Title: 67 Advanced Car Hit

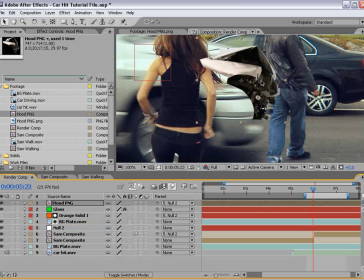28:42 And we're going to parent it to our null object, and that's the null that has our animation.
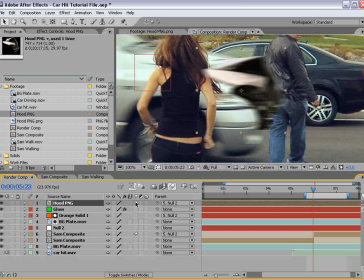28:48 And we'll turn on the motion blur, and we'll color correct it. Let's do a quick color correction to match our scene. Go ahead and red channel. Go to the blue channel here.
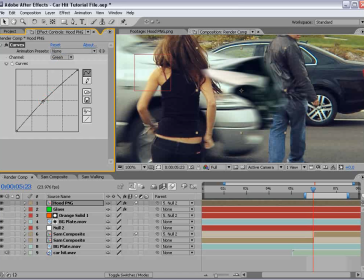29:05 And the green channel, just to make sure it's tinted fully.
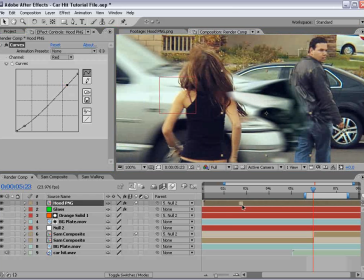29:15 So that just gets some of the color back in. And let's go and line up the animation so that it happens at the correct time. Okay, so we'll toggle the motion blur and sort of line this up.
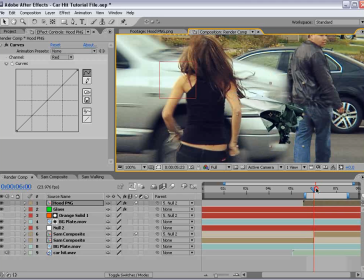29:27 What we want this to do is line up with the separation line of the real hood.
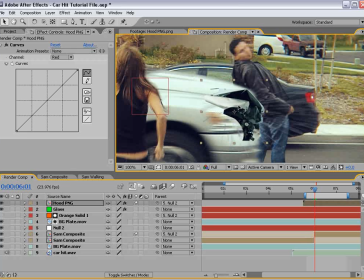29:33 So right about here, maybe scale it up a little bit.
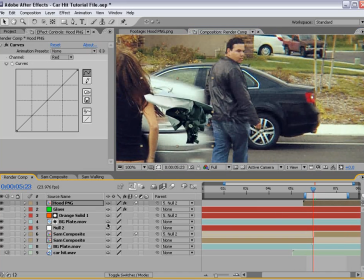29:39 And that way when it hits, so right at this point, go ahead, start it there. It starts to crunch into his back some.
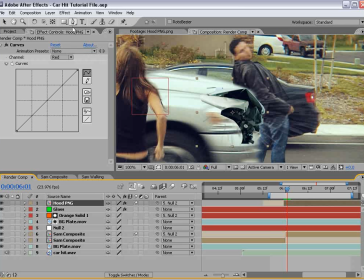29:56 So that's the key to this shot, and then we'll take the mask tool and we'll feather it in so it sort of blends a little nicer.
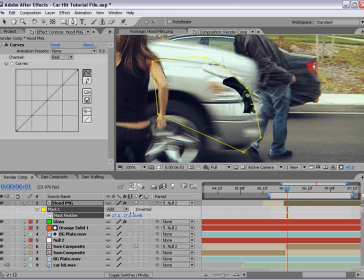30:08 Feather this out, subtract.
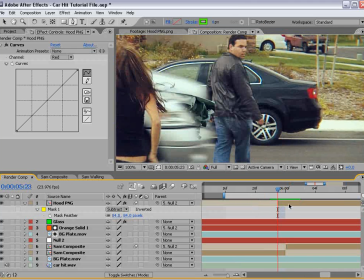30:15 And we'll also fade it in just over that one frame period.
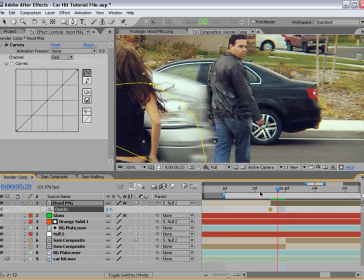30:20 So we'll hit T, bring the opacity down, go forward, and we'll bring the opacity up. And the nice thing is once the motion blur is on, you won't really see it fading on.
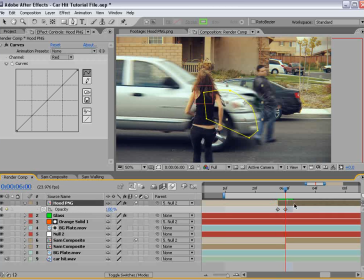30:38 So it'll be kind of an illusion, but the hood will sort of crack open and sort of smash into him.
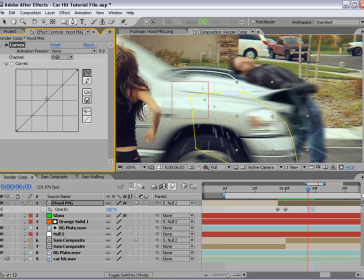30:47 And any of the color correction that you want to do to get this to match will be helpful.
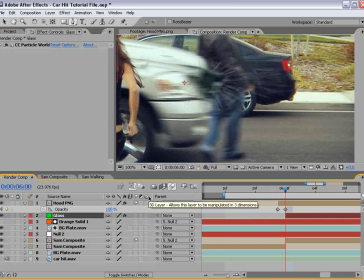30:53 Also, I'll take our glass layer here, trim it so it starts right there during the impact.
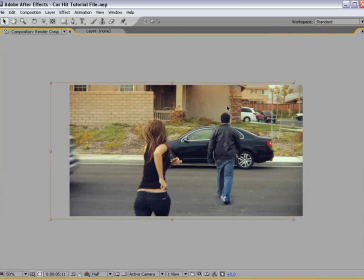31:00 Okay, let's go and take a look.
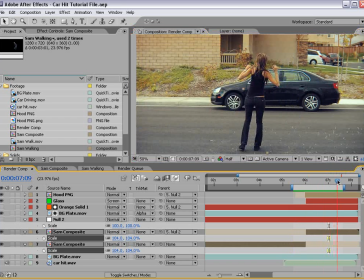31:04 So Sam gets hit. You can see we got little pieces of glass settling on the ground, and overall the shot looks nice. You could of course add some camera shake at the time of impact. We've got a tutorial and a preset for that.
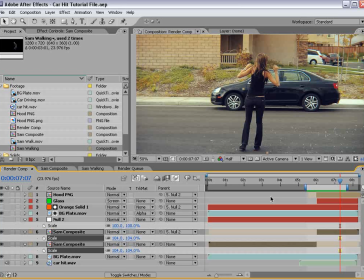31:19 Check out the HDR earthquake tutorial to create a cool camera shake effect.
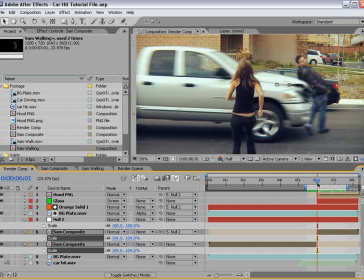31:25 Now I am using After Effects CS3, and of course you can follow along with this tutorial in 6.5 and 7.
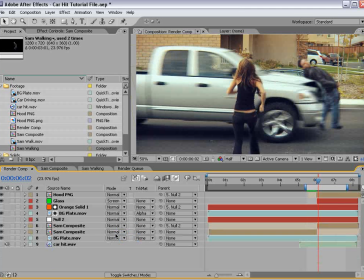31:32 But if you're in CS3, there's actually a new feature called the Puppet tool. I'm going to go ahead and take our SAM footage, shut it off, and come back to right here.
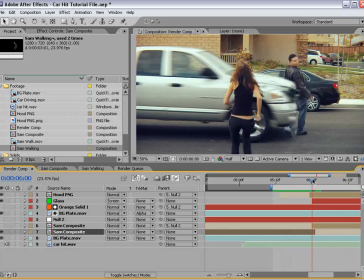31:43 I'm going to move this over, and what I'm going to do is hit Control-Shift-D and cut off another copy of that layer.
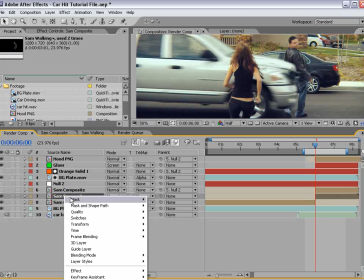31:52 And then I'm going to go ahead, right-click, choose Time, Freeze Frame.
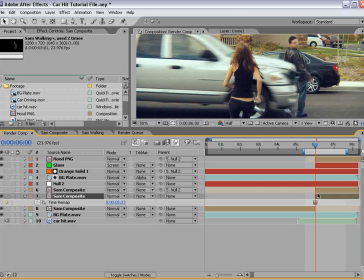31:58 And I'm going to freeze it right at the point of impact. And so now we just have a still frame,
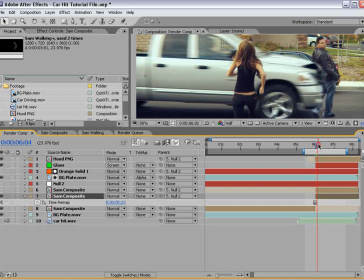32:03 and if I parent that to the null object, it'll kind of scoot out of the frame.
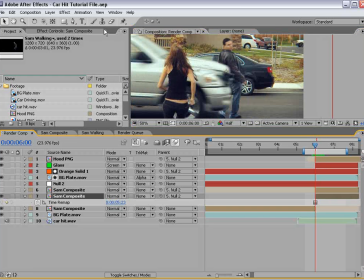32:14 Now that looks pretty good, but what we can do is take the Puppet tool, and there's these three features. You have the Pin tool, the Overlap tool, and the Starch tool.
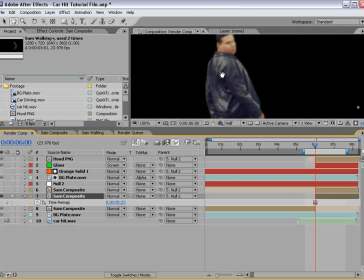32:24 So the Pin tool allows you to stick pins into key spots of your puppet, in this case Sam.
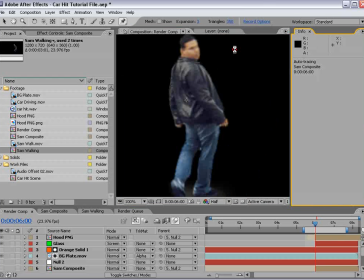32:31 So you do need transparency. So I'm going to do one in the head, and we'll add one, say,
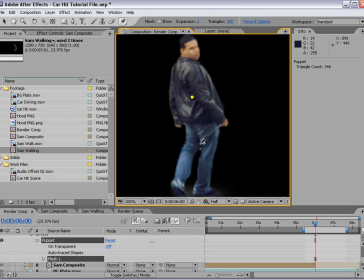32:38 to the middle of him here, and one for his legs.